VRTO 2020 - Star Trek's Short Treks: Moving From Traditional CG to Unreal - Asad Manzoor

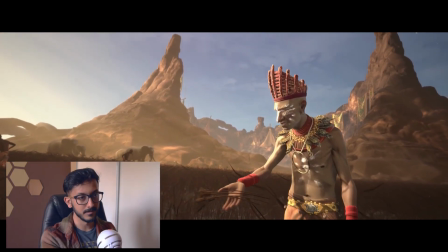This was simply accomplished by taking the living wheat shader, having an overlay of a dark color on top of that,
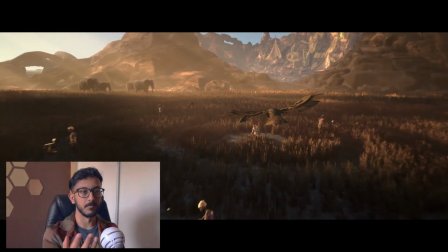creating a world space mask to flip between the living wheat and the dead wheat shader,
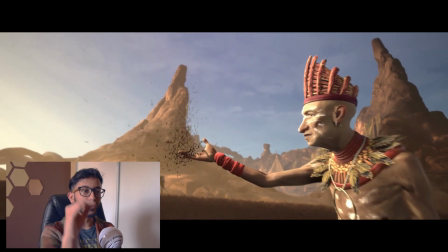and on top of all that, adding a vertex offset to push the wheat down over time so it sort of looks like it's crumpling in on itself. On to the night beast effect. We wanted a dark wave behind the beast at all times, and it needed to be sort of thick, cloudy,
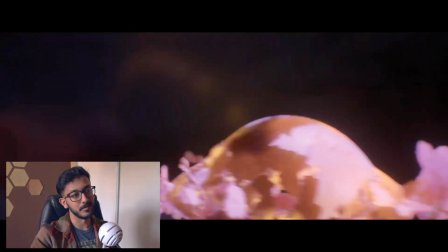ethereal, and we needed it to interact with the lighting really well. So this is where the dither temporal AA technique came in handy.
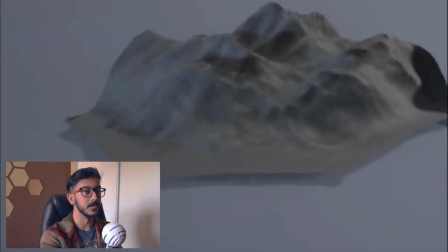So we started with this piece of geo that came out of Houdini from our effects department, and this has essentially a wave rippling through it.
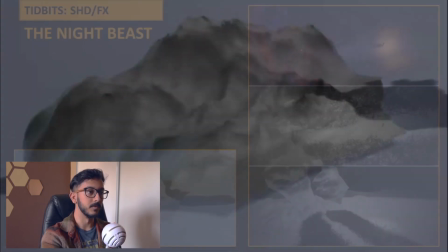So thank you Jinsung for that. And essentially what we would do is we wanted to get rid of this silhouette here,
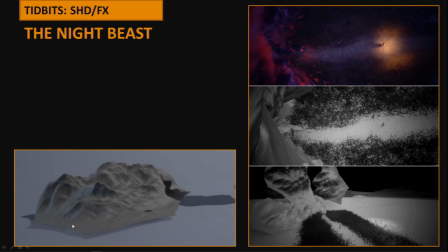this hard edge around the geometry that's a dead giveaway for any fake volumetrics that use geometry.
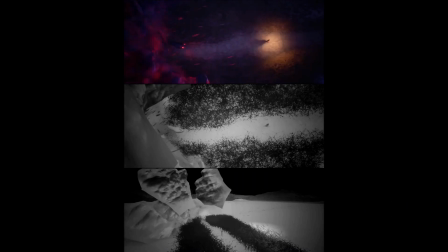So first off, we would stamp this piece of Geo, this wave, throughout our scene on a per-shot basis.
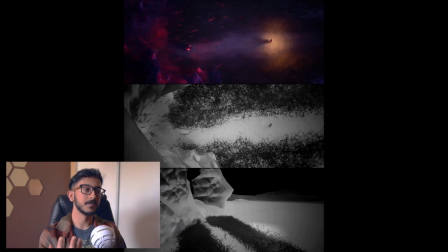And then we would use a Fresnel effect to mask between an
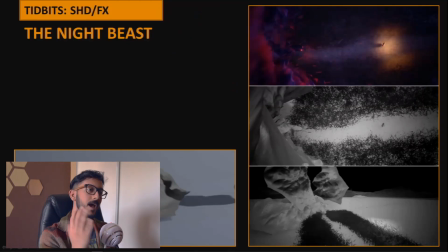opaque front-facing Geo and a completely transparent side-facing Geo. So we would get a nice fall-off between the edges of the mesh and the front of the mesh from like a completely translucent to an opaque.
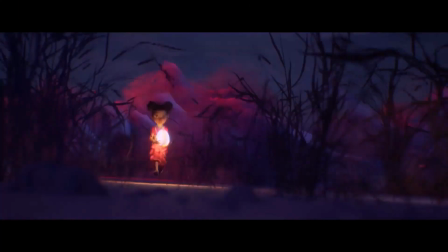So, this really helped fake the volumetric thick cloudy effect that we were going for.
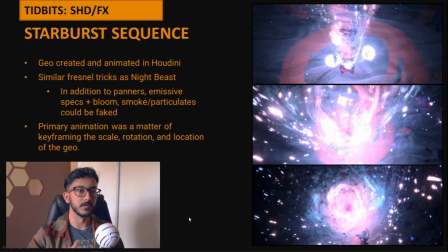The starburst sequence that we went with also used a very similar effect, so we have the same Fresnel effect going on here.
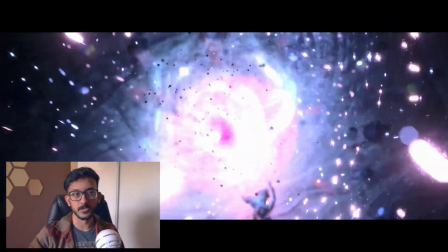In this case we could get away with using a traditional translucent shader as opposed to the dither temporal AA method,
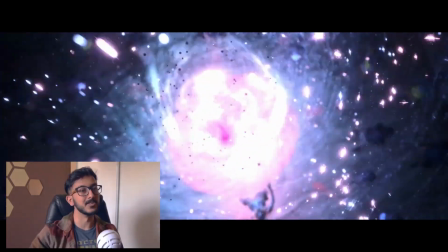just because this is completely emissive so we don't need it interacting with any lighting, we just needed to emit light.
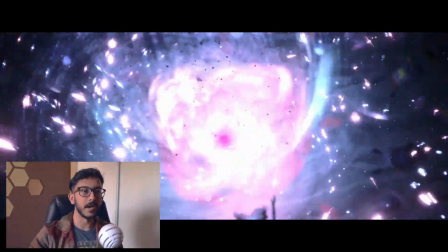And on top of all that, we added a panner to get this additional movement in the clouds.
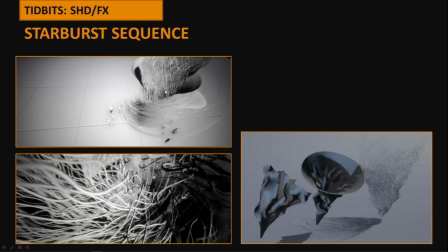Now what this actual geo looks like over here, you can see it's a series of tubes,
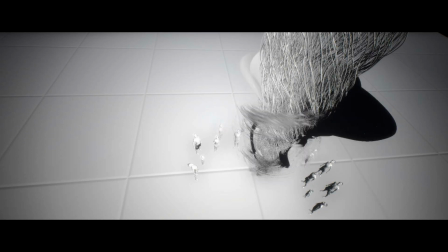also some funnels that have more rippling effects going through them,
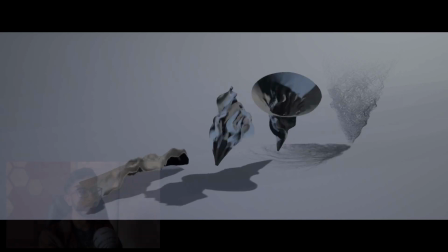and that really helped sell the effect for us by adding that extra layer of movement to it.
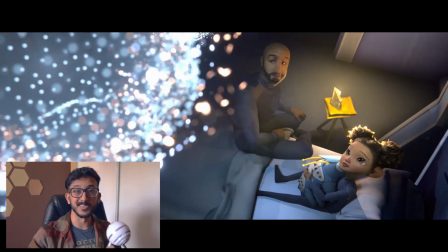And just to briefly wrap up, our holograms also used a very similar method. we have the same Fresnel effect going on for these.
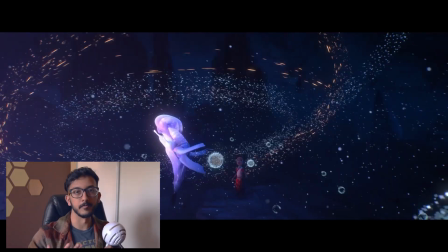Again with these we could use the emissive therefore translucent additive material and it was much simpler than the Night Beast effect for us.
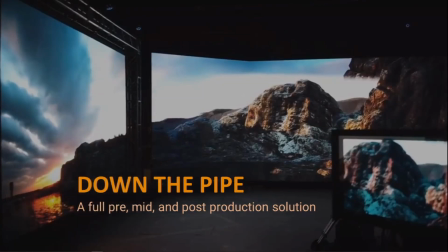So just to wrap it up for you guys down the pipe what we're looking at at Pixo is a full pre, mid, and post production solution in Unreal.
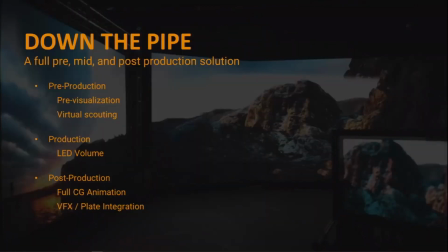So on the pre-production side we traditionally rendered all our previs in a Maya viewport. Now we can utilize Unreal's lighting and rendering capabilities to get that much closer to our final shots from the get-go. As a bonus, you can get everyone who will be on set that much more excited before shooting.
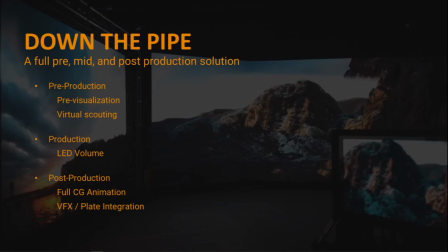For virtual scouting, we can hand a DP or director our VR scouting toolkit and have them do any blocking or lighting in a fun way to plan out their shoot. They can decide what will be practical, what will be digital, and basically plan out their shoots that much more efficiently, well in advance.
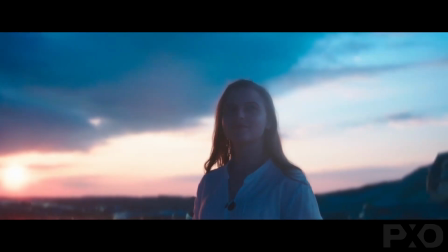On the production side, which we saw in The Mandalorian, we have the LED volume, where you would have live on-set backgrounds as opposed to a green screen.
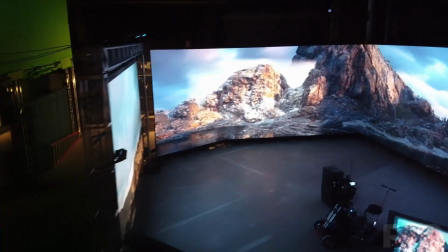Pixamondo, in collaboration with APG and CERT, has built one of our own right here in Toronto, so you can see an early version of it up on the screen here.
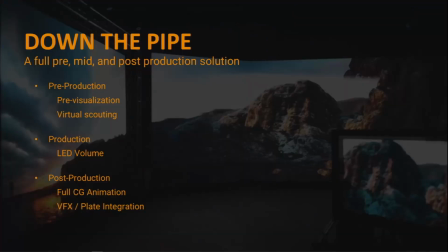On the post-production side, we're looking at full CG animation, which we just saw today, as well as VFX and plate integration, which we actually saw a little bit of in Star Trek Discovery Season 1.
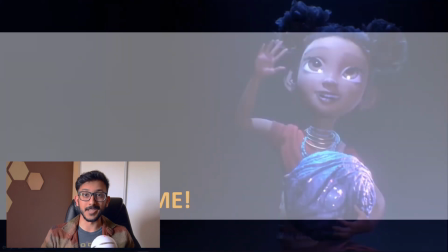So that's a little glimpse into what's down the road for us and how we went about tackling our first full CG Unreal short at Pixelmondo.
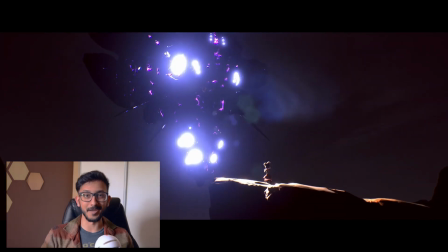So thank you for listening, VRTO, and can't wait to see what's in store next year. I'll see you guys in the Q&A.